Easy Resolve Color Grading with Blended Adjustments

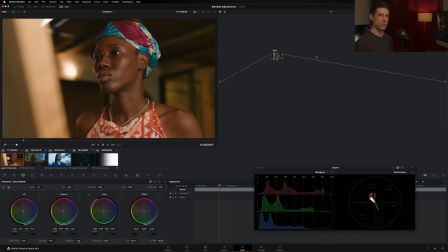[4:07]
The saturation is really dropping as a result, kind of a byproduct of what I'm doing here in this node. This right here is honestly one of the reasons why I have sort of foregone this type of more intuitive multi-adjustment approach when I'm grading, is when you're working your primaries against each other in this way,
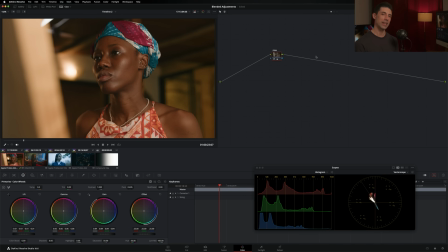[4:26]
it's really easy for saturation to go up or down for color to feel like it's changed, for color to indeed change as a byproduct of the adjustment. And at that point, you could then go in and add another tool to the mix, maybe the saturation knob.
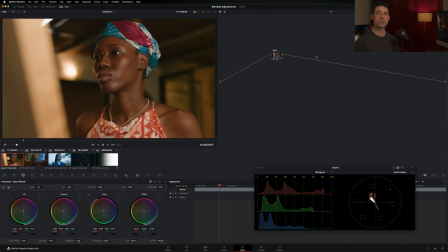[4:40]
As you might know, I don't love the saturation knob, so that's not the most appealing option. I also don't want this to turn into a free-for-all kitchen sink exercise where anything goes and I'm allowed to throw any tool at the problem because that's the exact thing that we are trying to avoid in the first place. So I'm going to show you an alternative that I've really been liking using ever since the feature came out in Resolve 18.5.
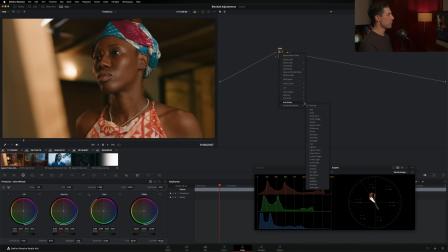[5:00]
If I right-click on this node and I go to my composite mode and I set it to luminosity, watch what happens here. All of a sudden, the color that I originally had is kind of restored to the image, and I'm now just getting the adjustment that I wanted. And in fact, it's actually easier for me to evaluate how things are feeling tonally.
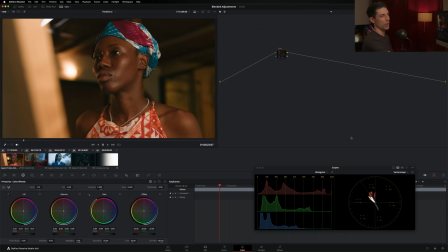[5:19]
To me, I feel like I might have taken that gamma a little bit far, and I want to do something more like this. I'm dropping that gamma back to the left a bit and turning my gain just a bit further down to the left as well. And now you can see that I'm starting to kind of soften things out up there in the high end
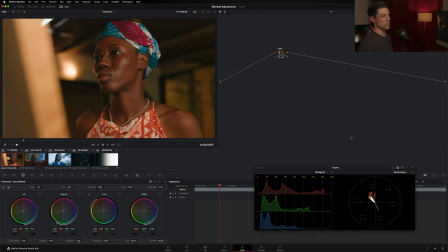[5:36]
and get the result I was originally after of kind of softening things out highlights. Now, could I have gotten this with just a straight up contrast pivot? Not this exact result, but maybe something close. But I also have a different relationship with my tools and a different relationship with this image as a result of trying out this workflow.
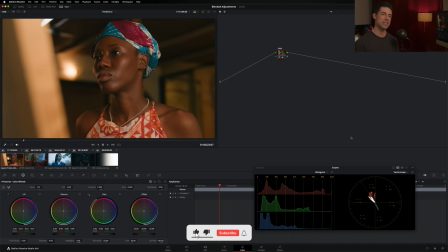[5:54]
So this is one that I really encourage you to audition, even if you end up deciding it's not for you and you want to stick with one tool at a time, one ideal tool at a time, one task at a time, okay? Let's take a look at another shot.
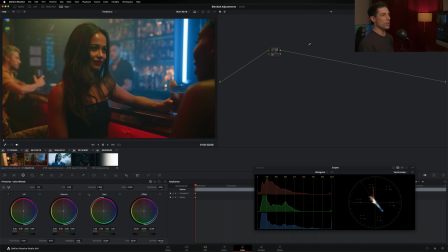[6:06]
Let's take a look at shot number two here where I have a sort of itch to soften things out in the low end a little bit more or to retain detail or to hang on to things as long as I possibly can down there in the low end. So what you're going to find with this sort of blended primaries approach is that you need a catalyst.
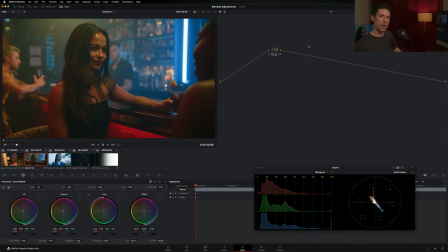[6:25]
You need something to light the fuse, to start the process, and then you're just going to react to what you're doing. So in this case, I'm going to say, I'd like to see as much as I possibly can down there in the low end. So I'm just going to take my lift and turn it to the right.
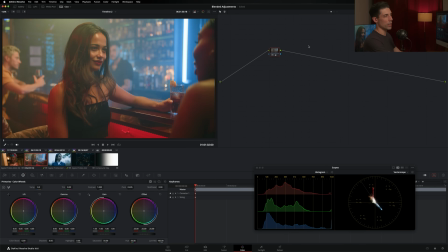[6:36]
And I'm going to pretend as I did in shot number one, like that's the only thing I got to worry about right now.
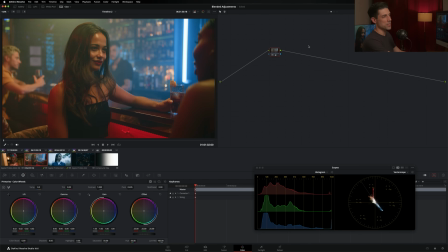[6:41]
So as I turn this to the right, I'm starting to see some of that detail that I would like to in the low end. And now I just need to make some compensations so that the overall image doesn't feel like it has been lifted and flattened out and changed
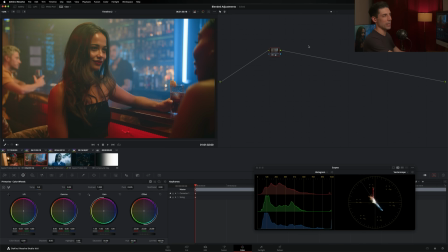[6:54]
in an undesirable way from the original. so I'm going to play once again my gamma against that lift this time turning to the gamma to the left to try to get a little bit more weight back into the image as I start to do that the high end is starting to feel sort of flattened out as well
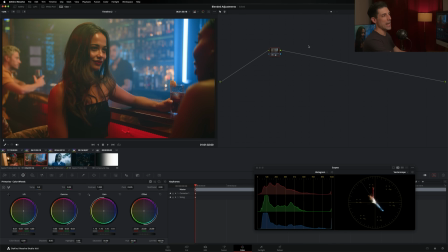[7:09]
so I'm going to go over to my gain and stretch that out and now I'm just working all three against each other trying to get those kind of creamier shadows but maintain the overall feeling of the image at least the portions of image that i liked
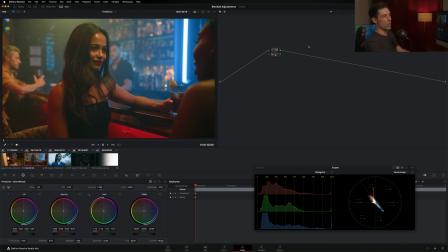[7:23]
before i started making my adjustments and i'm going to go off and then on and say that's feeling pretty good maybe i went a little too far on those highlights